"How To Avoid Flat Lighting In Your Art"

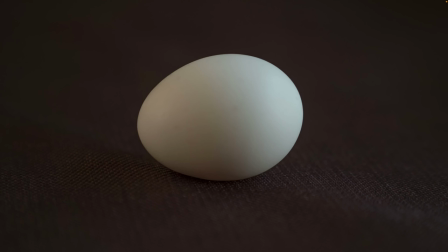4:08 This is real light on a real object and this is very static just because the light is kind of even coming from everywhere.
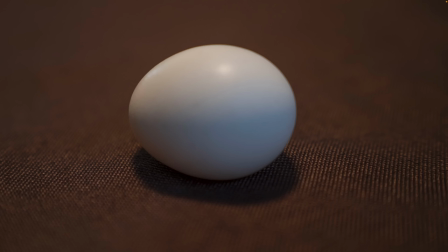4:15 If I change the camera angle I can get a little bit more gradients on this.
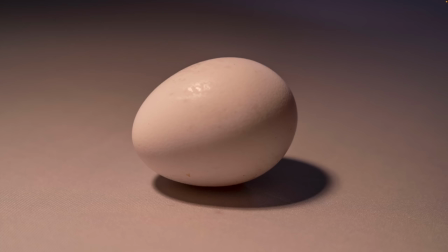4:18 If I start adding a little bit more light now I can see there's a light side there's a dark side there's a shadow so there's a shadowed area there's some ambient occlusion underneath if I change this the the environment that this egg is in now we can get this to be far more
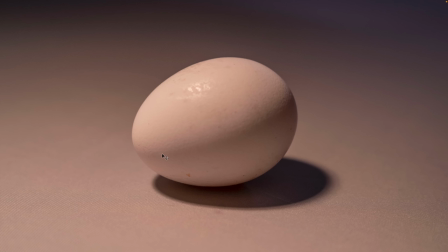4:34 dynamic clearly a light side clearly a shadowed side clearly some bounce from this cloth that I have and you can see there's a core shadow in between the lit side and the bounce side and this dark kind of rim in between now this is dynamically lit.
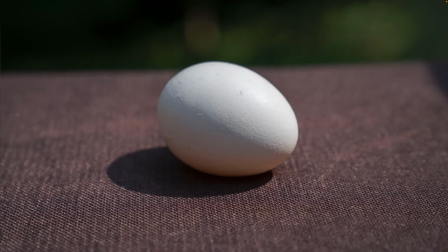4:51 Very simple object. If I look at the same, take this outside and if I were to line up with the sunlight, this is very statically lit. But if I just change my angle on the same thing, now this is more dynamically lit. I can see the energy flowing through each of the components of light.
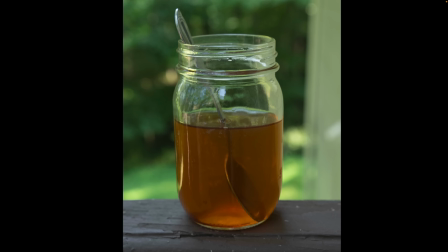5:09 Here is a jar with some tea in it. And if it's flatly lit, this is just, this is okay.
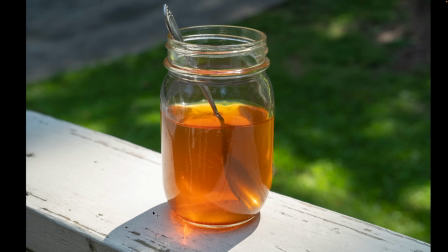5:16 This is realistic this is believable but if i put it in the sun this is more dynamic there is now
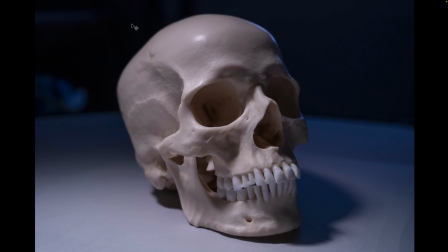5:22 much more variety of colors i can see the shadow i can see all the different components of the light here's another example of good dynamic light i can clearly see the specular highlights i can clearly see the lit side i can see the dark side i can see light that is bouncing off of this cloth and back up onto
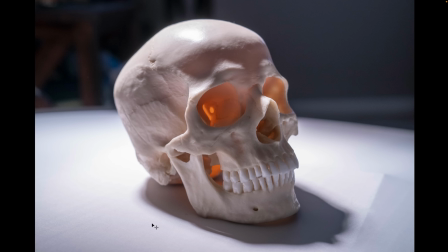5:40 this object if i want it to be even more dynamic i could increase the light pull it back around so I can clearly see a lit side, a dark side, bounce. You can see this whole side is being lit with bounce light from the light that is diffusing off of this cloth.
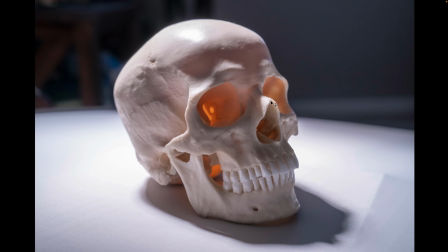5:56 I can see subsurface scattering on the inside in this glow. I can see it here. All the different components of light each have their place, and this really tells me a lot about the shape of this object. I am looking at a three-dimensional object, but I only have a two-dimensional representation,
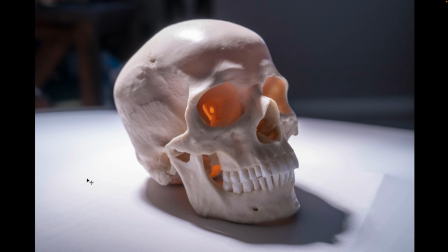6:12 but I can tell you information about the shape of this because the light has its place.
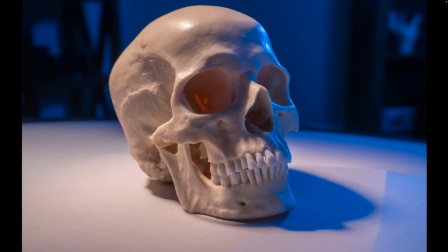6:18 You understand seeing this in the real world. This is dynamically lit. Now, if I add a little bit of color contrast in here, it becomes even more dynamic because I can see there's a rim light from this side and I can see the highlights from that rim light.
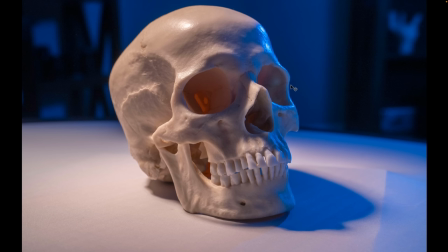6:32 I can see the direct light from there. They are balancing each other well. There are two different light sources from two different angles and they play nicely together.
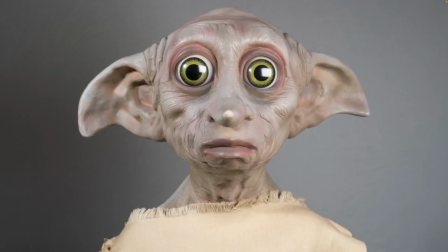6:40 It is still very dynamic. Let's look at my friend Dobby the house elf. I lit him very, very flatly, and this is very static light. Light coming from everywhere, and it's a little hard to tell where the light sources are.
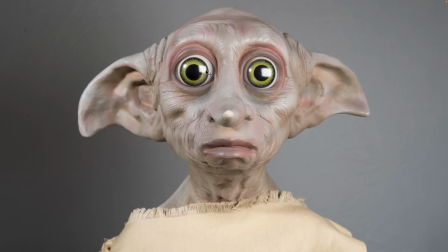6:54 I can see in his eye highlights that I have a light from the left and a big square light from the right, and it's just kind of flatly lit.
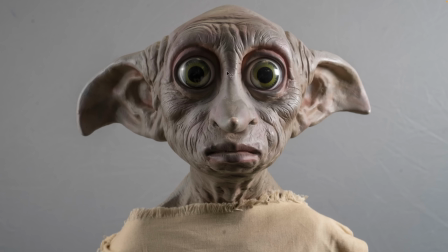7:02 Now, if I were to move those lights around, I get more shadows.
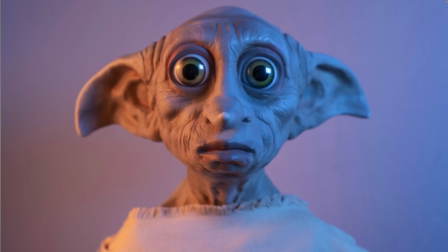7:07 I can clearly see the shape a little bit better. the colors are the same the lights are just positioned a little bit differently now if i add some color into those lights and soften them a little and move them around now i can clearly see the form and the shape even better because
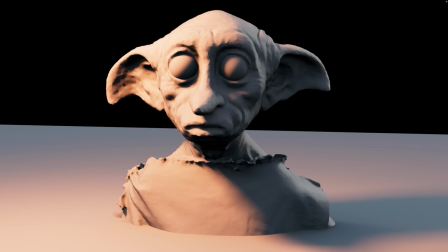7:21 there is this is more dynamic light warmth is clearly come from one side and cool is coming from another let's look at a rendered example of the same thing so i have light coming from the side and i have a lit side and i have a dark side and this is without any
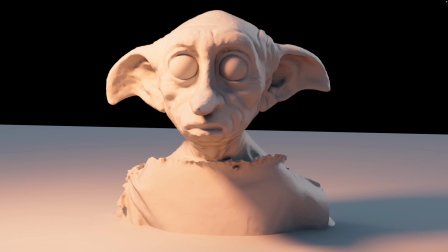7:37 specular or bounce i've split these layers if i add bounce light into it now i can see the component of the bounce and now the direct specular this is from the light sources and there's a rim light from the from the back as well and then i can see the indirect specular which
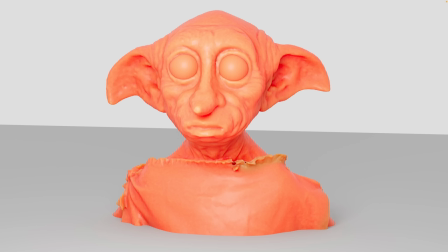7:53 is the the reflections of itself and now this is a pretty dynamic render let's look at another render of this if I give Adobe a kind
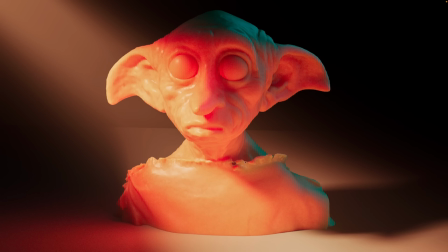8:03 of subsurface skin like texture and light this very flatly this would be static lighting and now let's do something very dynamic so dynamic lets the light have its place there's just one little beam of light and then it falls off and I can see there's red on the edge of the shadows and there can see
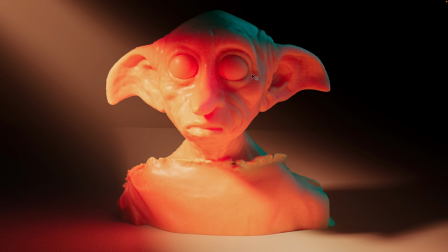8:21 the subsurface very clearly I can see the light that is hitting the ground and bouncing up onto his face it gives better shape and form to have the light be dynamic static dynamic a while back I had done a artist repaint I was
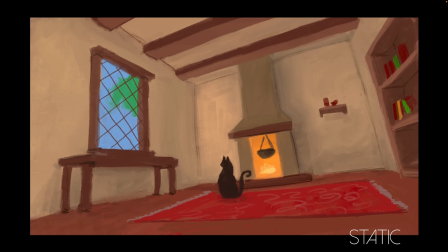8:36 thinking this is kind of an interesting way to look at light as well you can have light that is kind of coming from everywhere and you don't know where the light sources are because
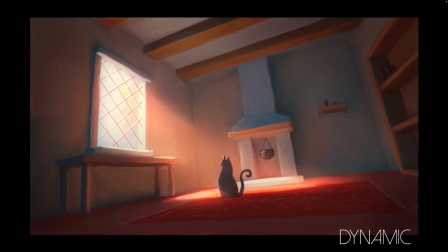8:45 there's just light everywhere if we want to make this dynamic this would be static this would be dynamic I can see light coming in it bounces off the floor the bounce comes up onto the ceiling each of the components of light are displayed here. So direct light, there's fog, there's bounce, there's kind of separation, there's fall off of light too.
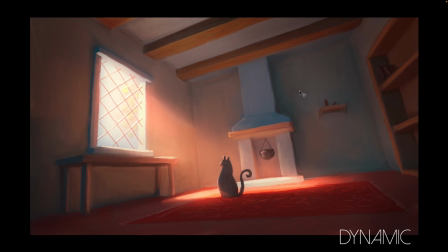9:04 It's not all evenly flatly lit. It is dynamic because the energy spreads and then fades off in different, you know, like into the corners.
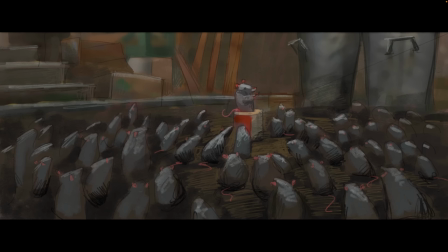9:12 It's darker up here than it is over here because that light is changing and falling off. It's very dynamic. I did an illustration a while back as a test when I was working on the film Ratatouille and we had this scene with a bunch of rats standing
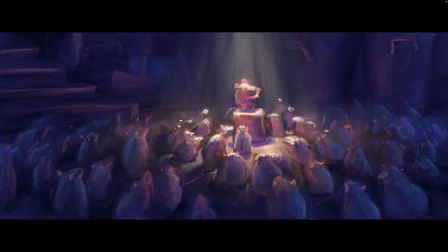9:26 around and you know painting a color key for this to say I could do it static like this and it could be believable light or I could do a dynamic like this where I have light and then bounce and subsurface and the fill light each of the components of
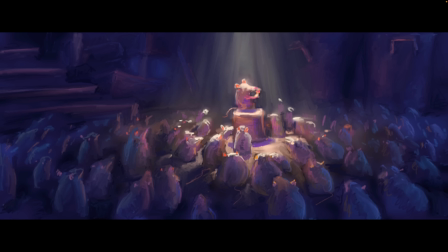9:41 light can you see the difference between these two they're both could be done realistically and believably but they just have a different look just like you can have a character that is posed standing perfectly still perfectly symmetrical and that might have its purpose or you could have a character that's flying through the air and has a lot of dynamic energy.
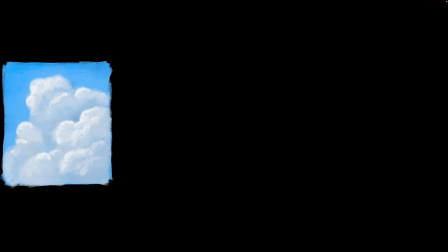9:58 I could paint clouds and I could go outside and the majority of the day the light of clouds will be static. I mean there's you can see light coming in but this is kind of the standard view of the world. Most of the light that you will see every day is very static lighting.
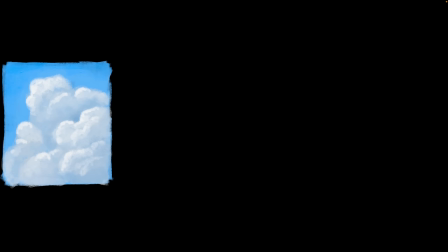10:13 There's light bouncing every which way. So we want to make this look more beautiful than just the regular life.